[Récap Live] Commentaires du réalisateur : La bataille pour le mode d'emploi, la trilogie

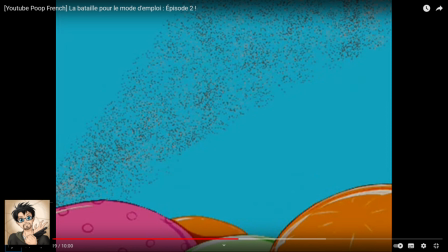J'ai essayé de prendre des sprites de Zelda Minish Cap, mais c'était trop épais. Je pouvais pas me permettre de faire des trucs trop compliqués. Gonam qui chute avec de la fumée derrière. Si je voulais faire un truc dynamique et bien fait, franchement, ça m'aurait demandé beaucoup trop de temps.
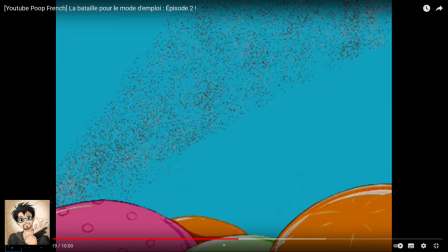Finalement, j'ai eu l'idée de juste faire une petite traînée aérographique et ça va, bah, ça rend relativement correctement, quoi.
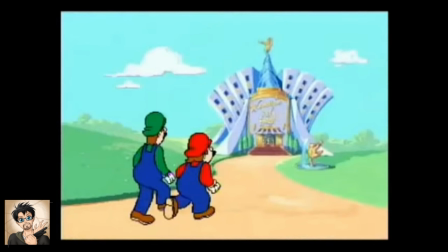Enfin, ça... Donc voilà, le fameux hôtel de Wendy qu'on voit sur la minimap.
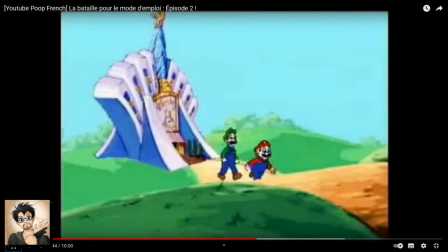Et en fait, il le passe, il se passe rien. C'est drôle.
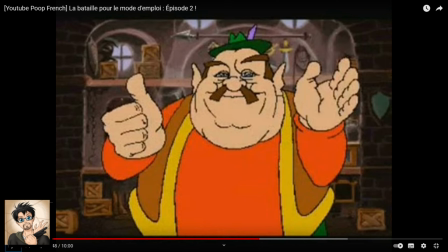Alors, vous avez sans doute tous remarqué, il y a quelques petites images subliminales à ce moment-là. Regardez attentivement. Voilà, on voit la tête de Mario, puis ça va sur Morchou. Alors, pourquoi ça fait ça?
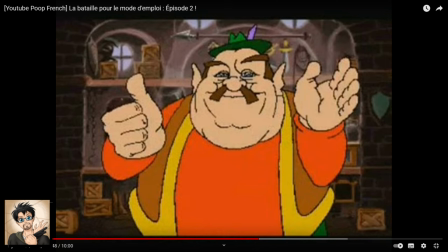En fait, il faut savoir qu'à l'époque où j'ai publié cette poupe, 10 minutes, c'était la durée maximum d'une vidéo qu'on pouvait mettre gratuitement sur YouTube. C'était vraiment la limite. On pouvait pas mettre plus. Et du coup, quand j'ai fini l'épisode 2, il faisait, je crois, 10 minutes et 30 secondes, quelque chose comme ça.
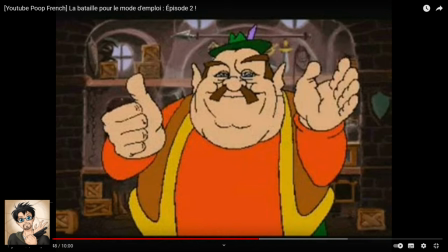Et du coup, ça passait pas. Et du coup, j'ai dû tronquer 2-3 séquences qui mettaient un peu trop de temps. Ces images subliminales, c'était un reliquat de la séquence qui se trouvait à ce moment-là. Mais globalement, il se passait rien. On voyait juste Morchou, là, comme ça. On avait de nouveau le visage de Mario qui le regardait en mode « Ah, mais t'es qui, toi ?» Enfin, voilà. Puis, on avait de nouveau Morchou qui... Voilà, en fait.
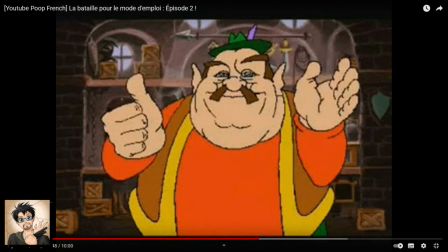Juste 2-3 secondes qui ont été gagnées ici, où il y avait juste un petit blanc avec Mario qui regardait Morchou. Et en fait, cette séquence, elle apporte rien. Donc en fait, je suis plutôt content qu'elle ait sauté parce que elle faisait que ralentir le rythme de la poupe.
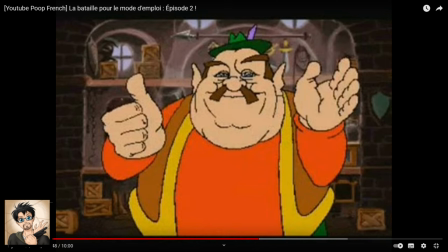Ça n'aurait rien apporté de plus qu'elle soit là ou pas, en fait. Donc voilà, c'est juste pour expliquer pourquoi est-ce qu'à ce moment-là, il y a ce petit effet, cette petite image subliminale. C'est juste que j'ai coupé pas assez court et du coup, il y a un tout petit bout de la séquence qui est encore là. Et donc, comme je disais, il y a une référence à Resident Evil 4 dans chaque épisode.
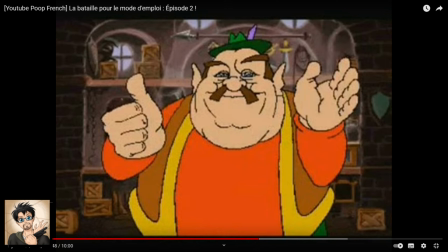Et voici ma référence préférée, celle du marchand.
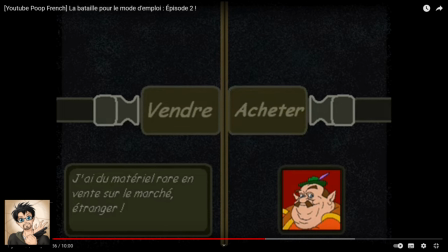Welcome.
Ah, ce personnage. Alors, je m'étais vraiment fait chier, hein, parce que j'avais vraiment regardé la séquence du marchand, à quoi ressemblaient les images du marchand quand on allait acheter chez lui, et j'avais vraiment reproduit ça en mode paint avec Morchou,
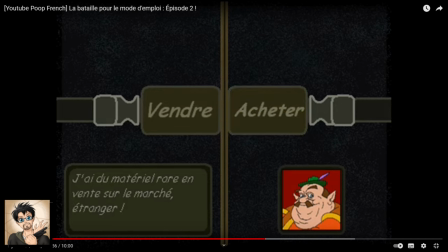juste le petit portrait de Morchou, parce que dans Resident Evil 4, quand tu vas au marchand, t'as pas le portrait du marchand en bas à droite, là, qui te regarde. Mais là, je l'avais mis parce que ça faisait rigolo, quoi. Et encore une fois, c'est de l'image par image, mais c'est beaucoup plus simple. C'est fait de manière beaucoup plus simple, donc c'est pas bien grave, quoi. Avec le prix en pièces, même si Morchou préfère les rubis.
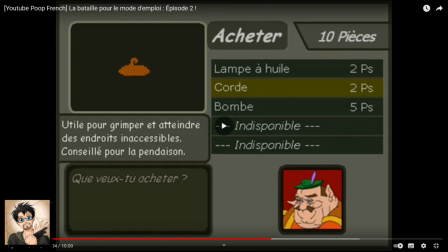Donc, conseillé pour la pendaison, n'est-ce pas? Il y a des blagues, hein, évidemment. Ah oui, et on voit en haut à gauche que Mario a 10 pièces sur lui. Et on voit qu'ensuite, il n'a plus que 5 pièces. Donc il fait effectivement l'achat. Putain, mais je m'étais vraiment fait chier. Non, on regarde d'ailleurs sur cette séquence qu'une pièce, ça vaut 5 rubis.
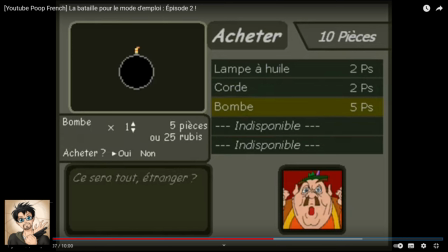C'est quand même précieux, quoi. Pourquoi est-ce que Morfou, il se fait chier avec les rubis, en fait? C'est con.
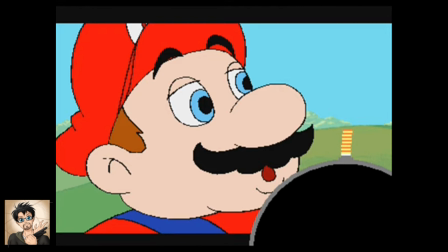Come back anytime.
Ce perso est tellement classe.
Je ne suis pas ton ami.
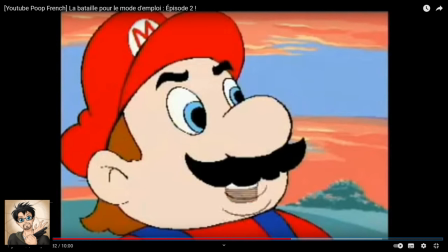Tellement méchant. Le excuse-moi de Morchou, il est propre. C'est marrant parce que les phrases dites par Morchou sont plutôt clean, malgré qu'il ait que deux lignes de dialogue. C'est marrant parce que ça marche aussi bien en français qu'en anglais, quoi. Ah putain, cette image de Hyrule, elle est quand même belle.
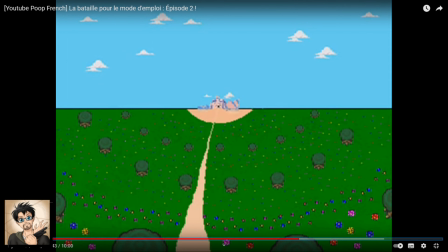Hein. Franchement, je suis désolé, mais une image qui a été fabriquée, forcément. C'est marrant, on voit qu'il y a un bout de la montagne qui est coupé ici.
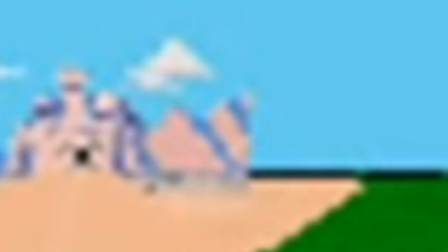J'aurais quand même pu faire gaffe et prolonger la montagne ici, ça aurait fait moins dégueulasse. Le paysage, il a été fait avec des sprites de A Link to the Past, du coup.
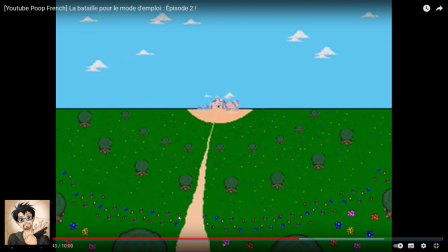C'est les arbres de A Link to the Past et les petits buissons aussi que j'ai recolorés pour en faire des fleurs. Et je fais un petit fond en aérographe. Et j'aime beaucoup en tout cas cette image parce que t'as l'impression que Hyrule, c'est un monde magnifique avec plein d'arbres, plein de végétation et tout.
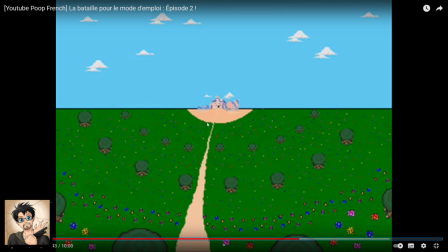Et t'as un désert autour du château comme si c'était le roi qui corrompait la terre autour de lui tellement il est maléfique. Quoi. Enfin, c'est rigolo. A Link to the Past qui est mon premier Zelda, du coup. Donc pour le coup, c'est le premier Zelda auquel j'ai joué. Place toute particulière dans mon cœur.